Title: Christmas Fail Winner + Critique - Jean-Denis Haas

my name is JD. I'm going to take a look at the AnimChallenge contest winner. The winner was Paul Gigan, and the theme was Christmas fail. Congratulations to the win. It's a fantastic shot. I'm going to give you my subjective point of view of things that I thought were awesome and things that I thought could be improved. Maybe take it or leave it. Those notes are always very subjective, but overall, fantastic work.
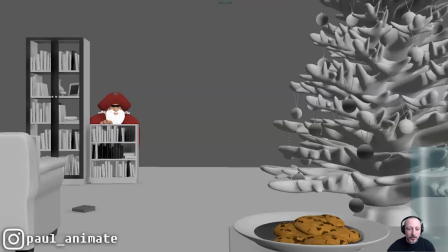0:41 Congratulations, and let's take a look at it. All right, so here we are. Let's take a look at the whole thing. And the challenge was also to do the whole animation within 11 seconds. So I have some comments in terms of pacing and timing, but you have to remember that there was an 11-second, you know, a limit.
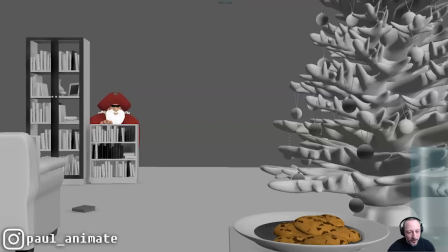0:59 So some of my comments will be, well, that's easy to say if you have more time. But that's why I'm going to go through some of my comments that are more technical, some are more staging and timing-wise. But before we do all of this, let's take a look at this just in case. And I want to refresh my memory of what is going on. It's also an awesome shot that we just should watch again.
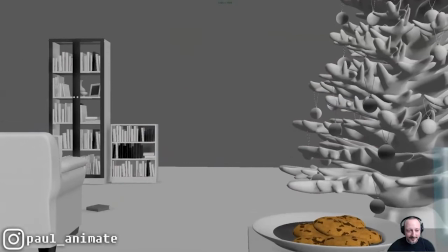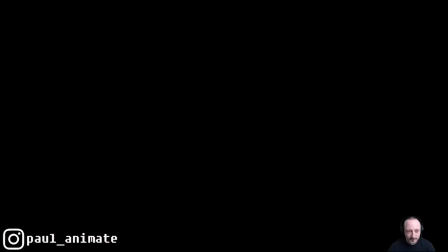I like that hit at the end. This is cool because you have the bat here, right? You got the lightsaber sound.
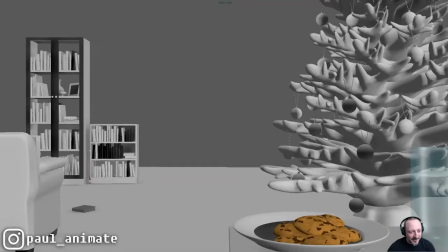1:40 You have the shooting, who will be her. Lightsaber. And then the bat. It's actually cool. It's a nice little detail that incorporates all of those characters. So, let's take a look. So, right off the bat, let me go with the more broader thoughts, which, again,
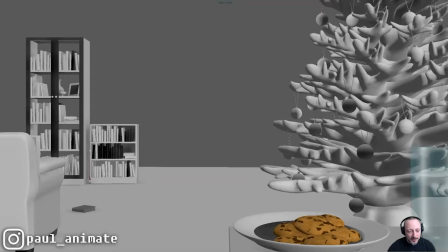1:55 there's a time limit, so it's hard to do, but I have hopefully a fix or an idea how to incorporate this. So I'm going to turn down the volume just a tad, at least for myself, and go through those moments. So we have, like, the first image. This is my main common thing.
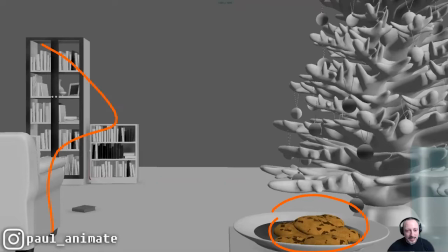2:14 I like that there is a color difference, right? So everything is kind of the same, obviously, here, and the eye might go down. And that's the object of interest. And then as the character comes up, and it comes up fast, the eye will go over there. And again, different color, a different point of interest, which is cool.
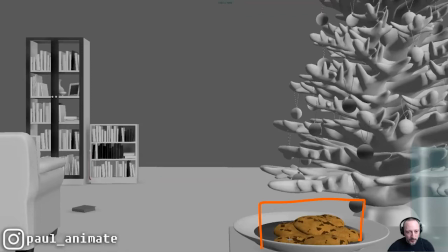2:32 That being said, my main concern about this initial staging is that the cookies are very, very low. So there is a chance that we get into the shot. I mean, we get right into him.
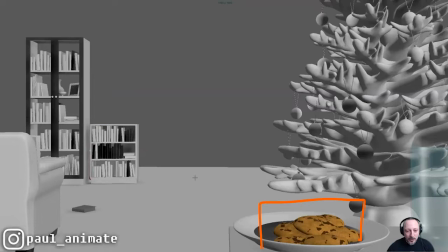2:47 So here's my concern. The shot starts. And we don't really have time to soak everything in. This goes straight into the character, which you might argue is fine. We don't lose any time.
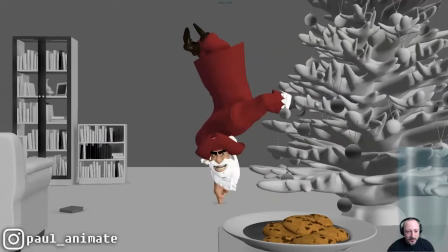2:57 We look at him, and he does this awesome thing with lots of smear frames and surprises, which is great.
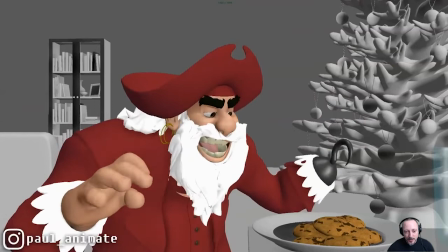3:03 But I wonder if there's a way to establish the objective first in a clear way.
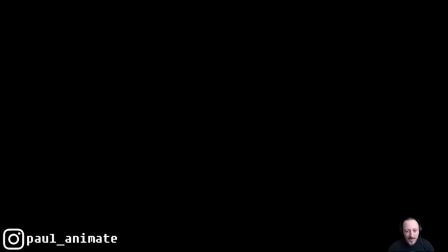3:09 And since you do have camera movement, as we can see here,
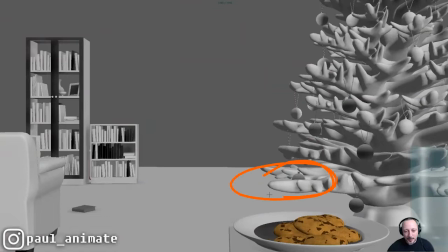3:13 what if the whole thing is staged where the cookies end up being a bit more here? So you're tilted down more at the beginning. And again, you don't have that much time, but we could finagle something in the middle.
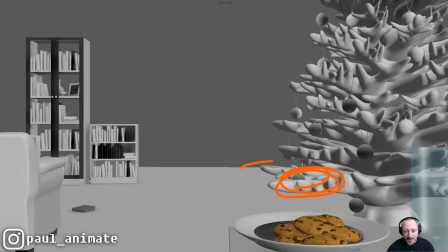3:27 But let's say there is no time limit. I will potentially reframe this and bring up the cookies here, maybe even a bit more up here. And then when this happens, we pan and tilt and go to this character.
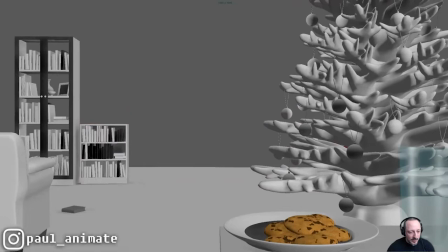3:40 Because the character goes up. Let me see. And it jumps right there.
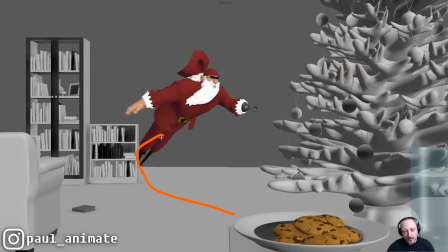3:44 I think it would be interesting for the energy too to then tilt up, and you might not have enough time to rest on the character.
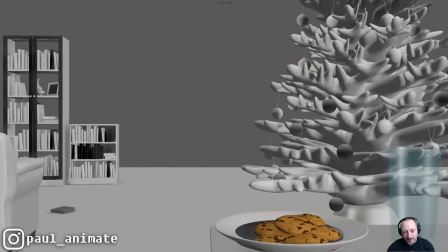3:51 You might have to immediately follow with more pan and tilt to reframe to get into this, right?
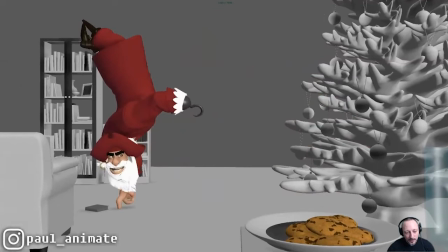3:56 And then we finish with this camera move that you have here.
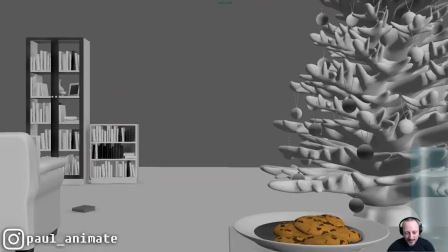4:00 That's my thought for the beginning, potentially, just in terms of broader staging, because it is, and I have my video a bit.
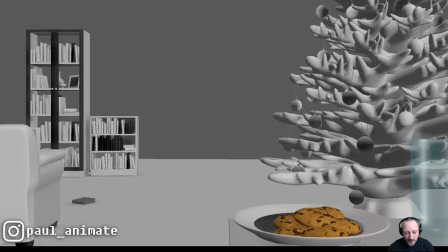4:07 Let me just go like this here so you can see everything is there. I mean, you could be picky in saying there's also a little bit of a tangent there as it gets very close to the edge.
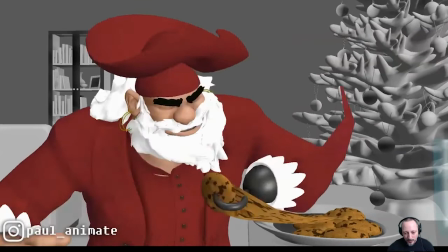4:16 And as we move, this is just a bit better. Or we go into a region where it's really cutting it off here.
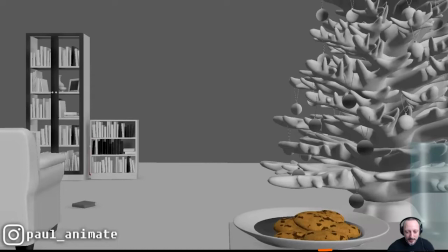4:24 So on the picky, you know, tangent point. But I think in terms of general staging, so we see what's going on. It's a bit clear.